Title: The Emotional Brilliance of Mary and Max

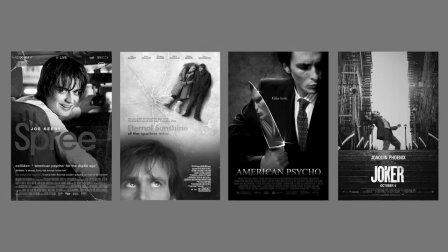The depiction of mental health and illness within film has always been a rather spotty road to take for most filmmakers.
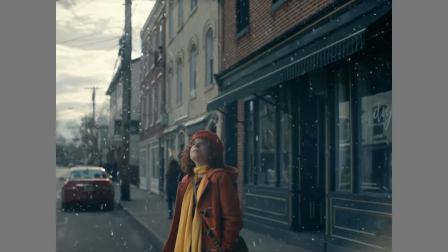On one hand, it's a topic sitting ripe with mystery and intrigue due to the inherently taboo and uncomfortable nature of it, and on the other hand,
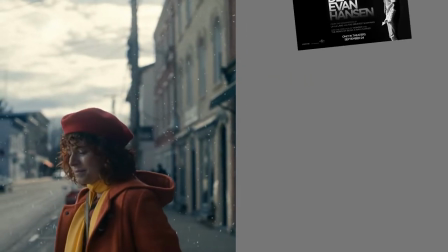you can really screw it up by flimsily throwing out loose themes and supposed solutions that would make anyone want to jump out of a tall tree.
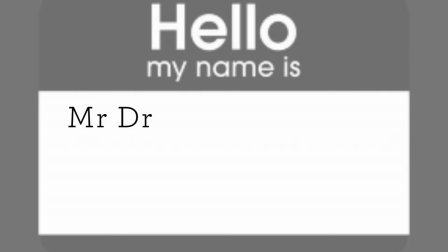Although, I am by no means even close to the Mr. Dr. Colonel Master Supreme Overlord status of any psychologist.
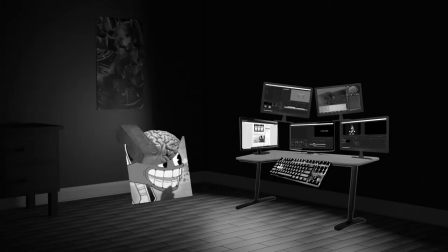Heck, I burn myself out halfway through each day only to brick my brain thinking I can just push through it for the rest of said day.
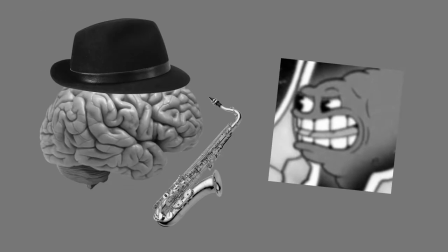But despite being a big dummy dogwater about brain jazz, I still really enjoy a good mental health story done right.
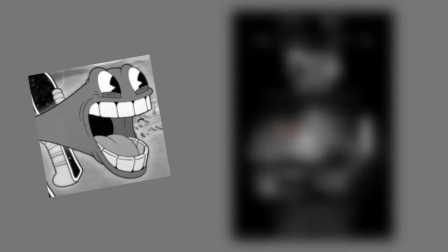A good mental health story done right akin to a film like Mary and Max.
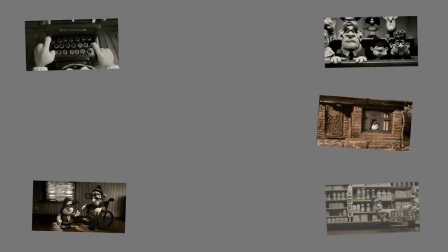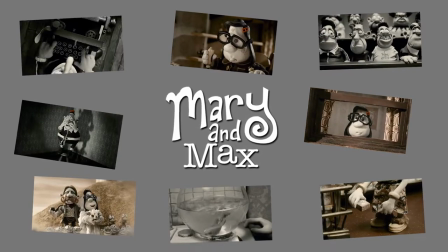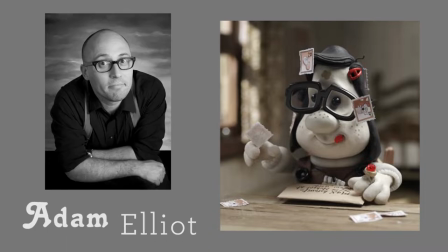Mary and Max is an animated passion project created by Adam Elliott about two misfits writing back and forth to each other as pen pals.
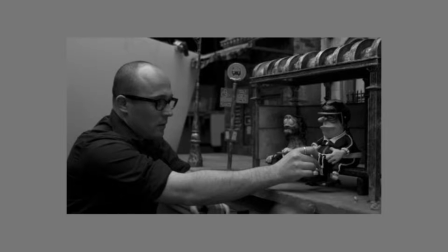The film marks the first feature-length venture for Elliott with a few stop-motion animated shorts under his belt at this time,
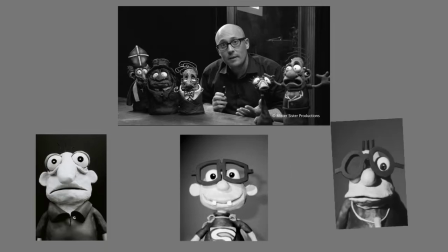including the more rudimentary claymation of uncle, cousin, brother, and even the Academy Award-winning Harvey Crumpet released in 2003.
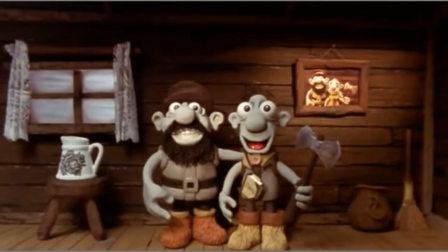This short in particular really stands out as the perfect example of what makes Elliot's work so unique and impactful.
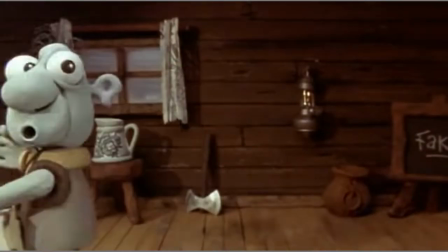Inclusions of cartoonish and over-the-top claymation,
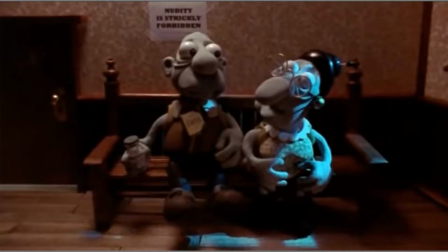a story that is both heartwarming as well as heart-wrenching, and a fixation on various mental disorders really marks the cornerstones of this director.
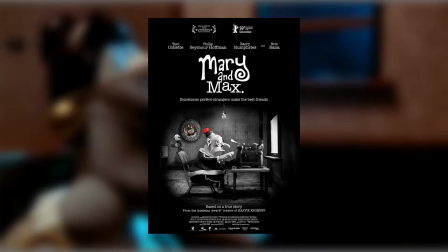Marion Max is his feature-length debut that follows a mission to hone and perfect
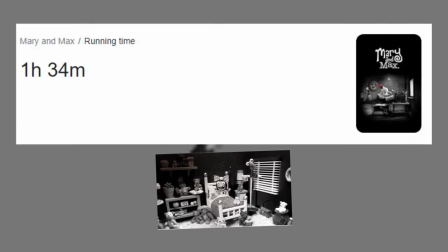each and every one of these traits within its hour and 30 minutes of darkly wholesome ecstasy. ecstasy.
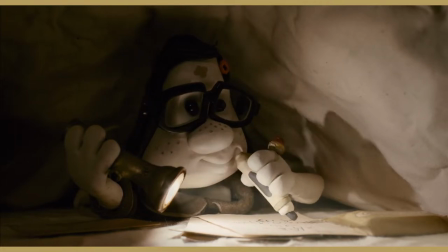The film's plot is rather simple, with two outcast misfits living in Australia and New York coming together by developing a friendship as pen pals.
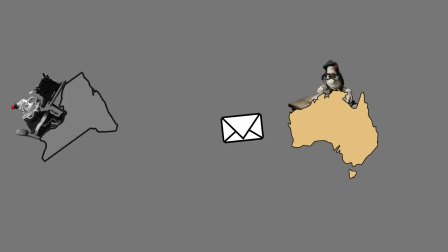Now this specific plot of two characters writing letters back and forth to each other discovering the meaning of
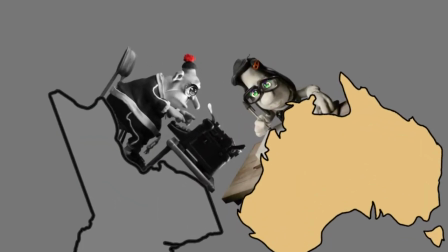friendship could most definitely turn out to be a meaningless shallow pool of vomit,
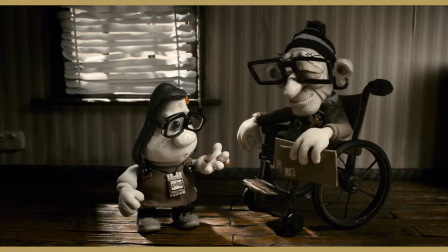but the way the film is able to emotionally humanize itself along with the gonads it's got to tackle tough subjects with
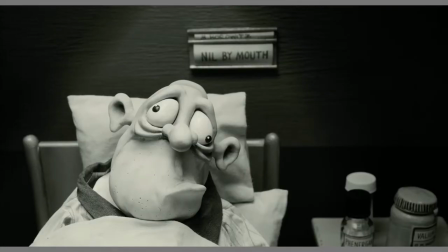the tastiest of tastefulness, certainly makes it worth the price of admission. Did I also mention it's stop motion animated?
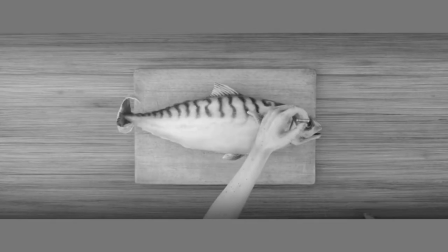Being 100% honest, it's kind of hard to make stop motion look bad.
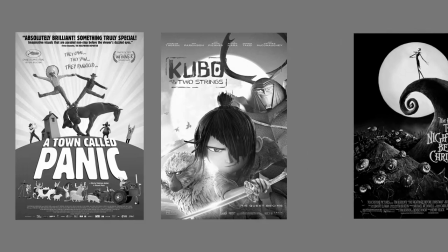Usually the only thing I have to actually complain about in any of these movies is a lazy third act or some type of annoying comic relief side character.
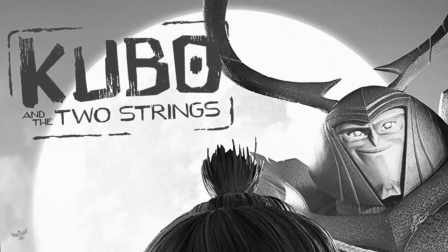Huh. However, the thing that makes this style of animation really pop in comparison is the amount of creativity pumped into the wackiness of it all.
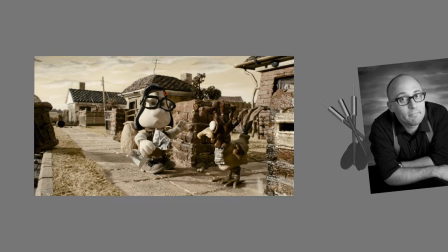And let me tell ya, the Mary and Max style might be one of the most creative engagements into this medium of animation.
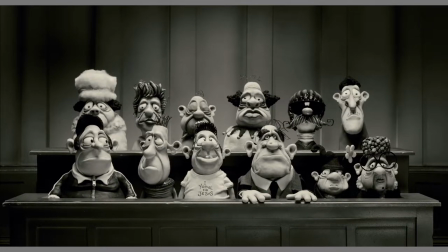This is mainly due to the character designs just being so forcefully stuffed with tangible personality.
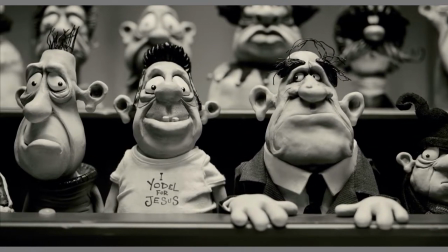The two characters are distinguished from one another by using two rather unappealing color palettes,
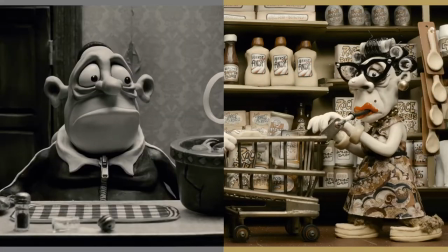a washed out black and white for Max, and a muddy brown and tan for Mary.
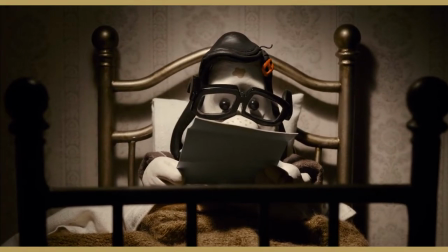And the clash between these two separate elements certainly works to add personality to the film, rather than coming across as a gross misstep.
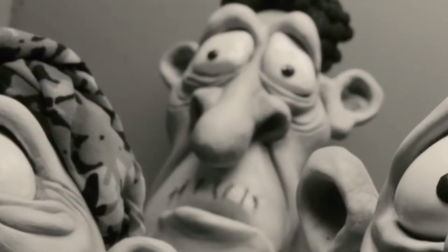And I mean, just look at this! The sight of each one of these faces was meticulously planned and skillfully crafted,
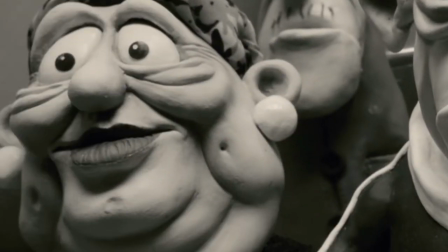with oodles upon oodles of detail pumped into every dimple, wrinkle, and wart!
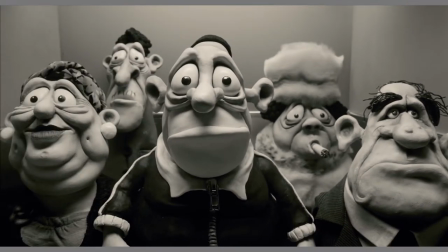And they all only appear in this one scene to hear the main character fart.
I cannot understand how being honest can be improper.